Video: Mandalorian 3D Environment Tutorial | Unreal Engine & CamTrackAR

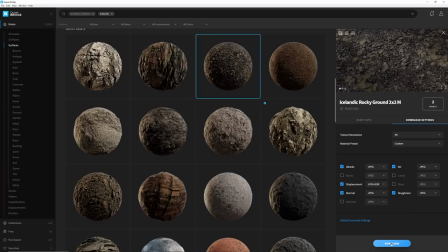[4:17]
I find that most of the time 4K is what I need because my environments require that sort of close-up detail that 4K provides, and 2K sometimes looks a bit muddy. But if something is far away and you don't really need to see it up close, you can probably go with 2K and save on some space.
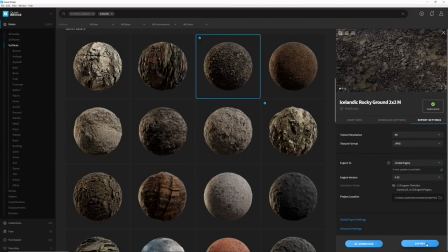[4:31]
Once the texture is downloaded, I can then send it directly to Unreal using the link built into the software, and it will show up in its own folder under the Megascans directory.
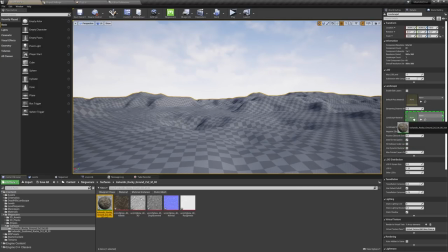[4:40]
I can drag and drop it onto the landscape surface, and it might be a bit big depending on the scale of your scene.
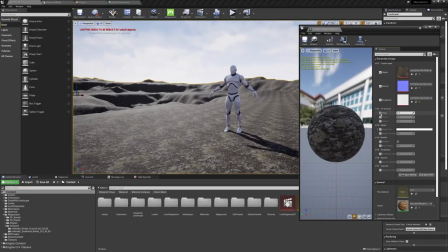[4:46]
In this case, I'll just open up the material and go into the tiling property. And that's pretty much it for the ground layer. Everything after this will be props and 3D assets that we add into the scene. I just needed something to establish the base to build off of.
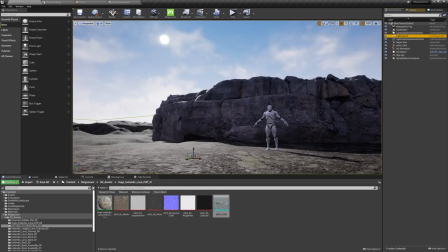[4:59]
For the lighting in this scene, I kept it relatively simple. I have the directional light. It basically represents the sun and is a single point shining all across the landscape from a single direction. I also used a skylight, which captures the scene as it is and then shines it back onto itself to replicate the bounce lighting that tends to happen in environments like this.
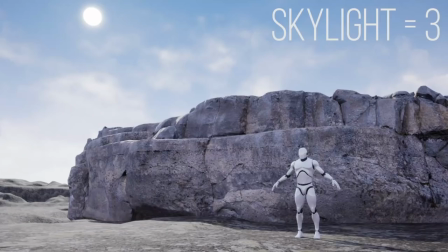[5:17]
You have to be careful with this one because if you turn it up too much, your scene will have no depth, no shadows, and it will appear very flat.
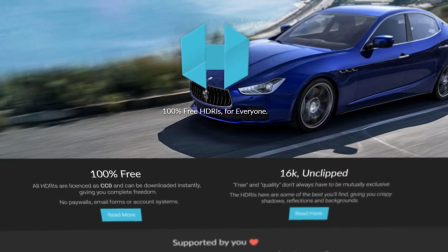[5:23]
For the sky, I downloaded a picture that I liked from hdrihaven.com and brought that into Unreal.
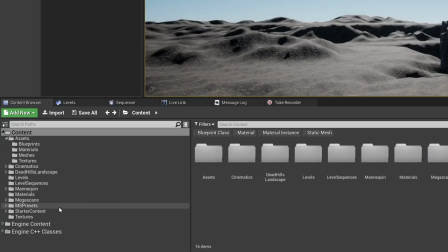[5:29]
By default, inside of Unreal's engine content folder, there is an editor sky sphere, which is basically a sphere,
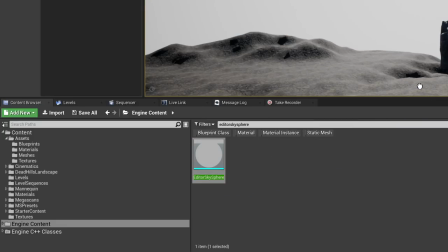[5:34]
and you can make it really big to encompass the entire map, and then apply the HDRI to that.
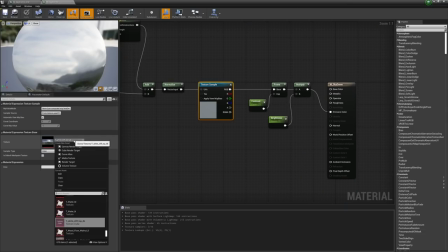[5:39]
To do that, I'll link the tutorial that I used down in the description. It's the one that's called Sky Dome Material. The set decoration can be a lot of fun because it's pretty much just drag and drop, and it's really easy to use and change assets depending on what look you're going for.
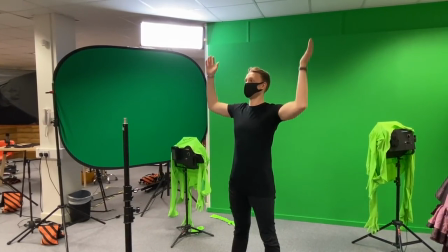[5:53] Your virtual set, you can just change whatever you want. Yeah, no, right?
Once again, I'll be using Megascans,
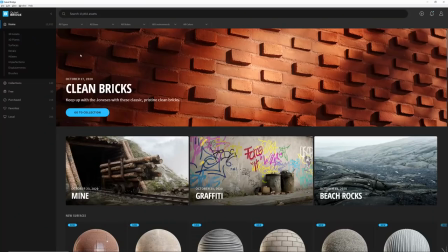[5:57]
but this time I'll go into the 3D assets category and search for things like Icelandic cliffs
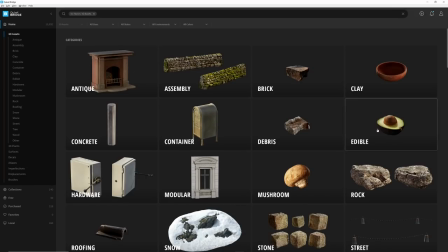[6:02]
and rock assemblies that I can just jam together and they'll work because they all look kind of the same.
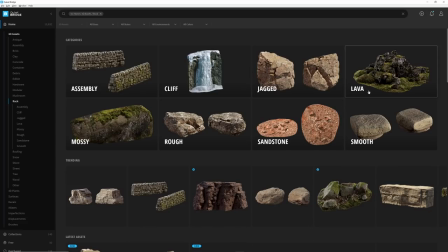[6:06]
One of the things to keep in mind to save on space is to only download the LOD that you're going to use.
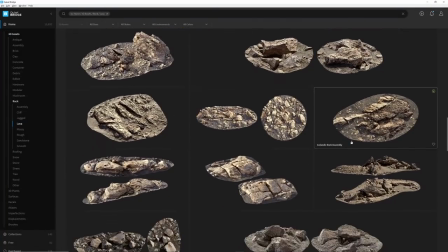[6:11]
This stands for level of detail, and most assets from Quixel come with multiple levels of details.
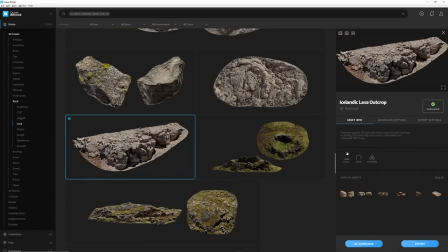[6:16]
Basically, the farther away from the camera an asset gets, the less polygons it has in order to save on resources and keep frame rates quite smooth. This is more applicable in games where your character is moving around and can be far or close to an asset.
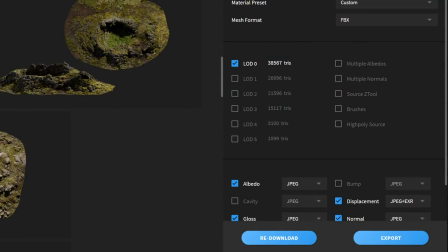[6:28]
In this case, we're going to be staying in a specific spot, so I'll just select level of detail 0, which is the highest. Once I find and download an asset that I like, I can select Export to Unreal Engine, and similar to the materials, it will automatically appear inside of my Megascans folder.
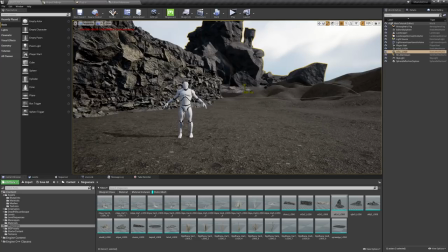[6:43]
And from here, it's pretty much drag and drop, so I can place them into the scene, I can change the position, rotation, I can make it massive or really, really small.
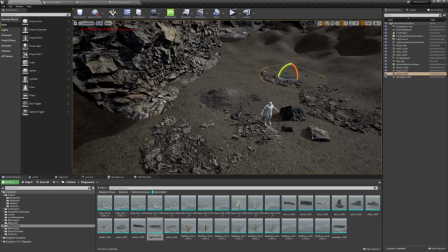[6:50]
And in the case of the rocks, most of the time I find that I can even mix them together and overlap them, and because they're of the same look and texture, they tend to work well together.
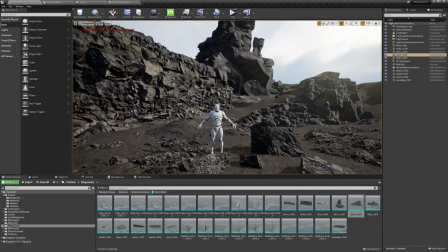[6:58]
If you need to change an asset to fit better with your scene, you can do that by going into the material.
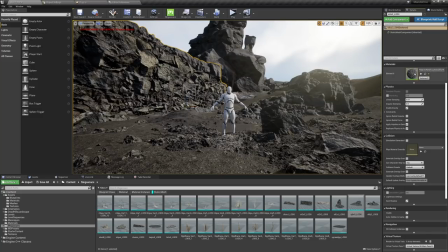[7:03]
This is in the details panel, double click to open it up. One of the things you might need to change is the albedo tint or intensity,
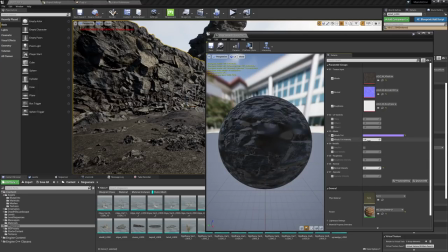[7:10]
and this is tinting the asset a specific color to help it blend better with maybe your surface or your ground that you have.
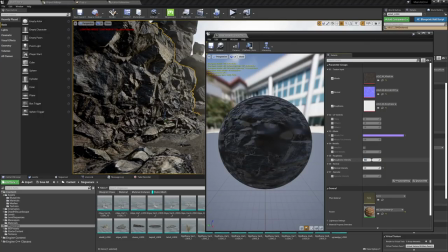[7:16]
You can also change the roughness, which is how wet the mesh looks. So if your scene is rainy, you might need to lower this to get a shinier looking asset. I would definitely check out the official Quixel channel.
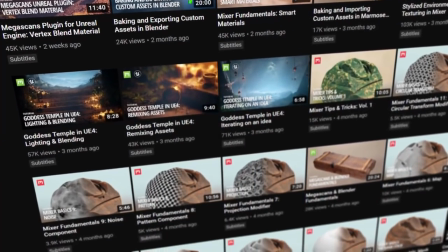[7:26]
They have a bunch of tutorials creating multiple different kinds of environments using high quality assets and really making them look incredibly realistic.
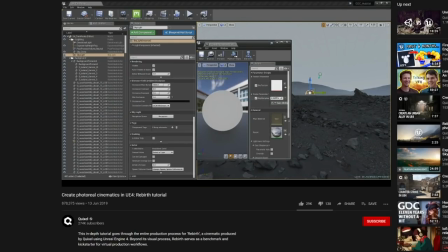[7:33]
A lot of the tutorials are either a multi-part series or they have a short version and then a longer live stream version where they go into more detail. I find that when building an environment, it really helps to have reference photos of the look that I'm going for.
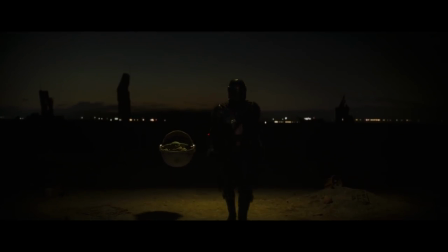[7:45]
So in this case, it was based on The Mandalorian, and so I was referencing images from the actual show to build this environment and get that sort of rocky look. From here, it's just downloading multiple different kinds of assets and placing them in my scene to get variety, detail, and texture and to make it look a bit more interesting.
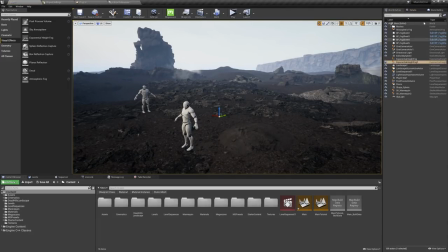[8:00]
One of the things that can make a big difference in your environment is exponential height fog. You can drag that into your scene and it should have an immediate effect.
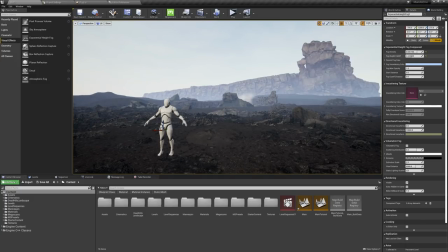[8:07]
You can change the color, the density, the distance that it takes to have an effect on the scene, and it can really give some atmosphere into your scene if it's looking a bit flat.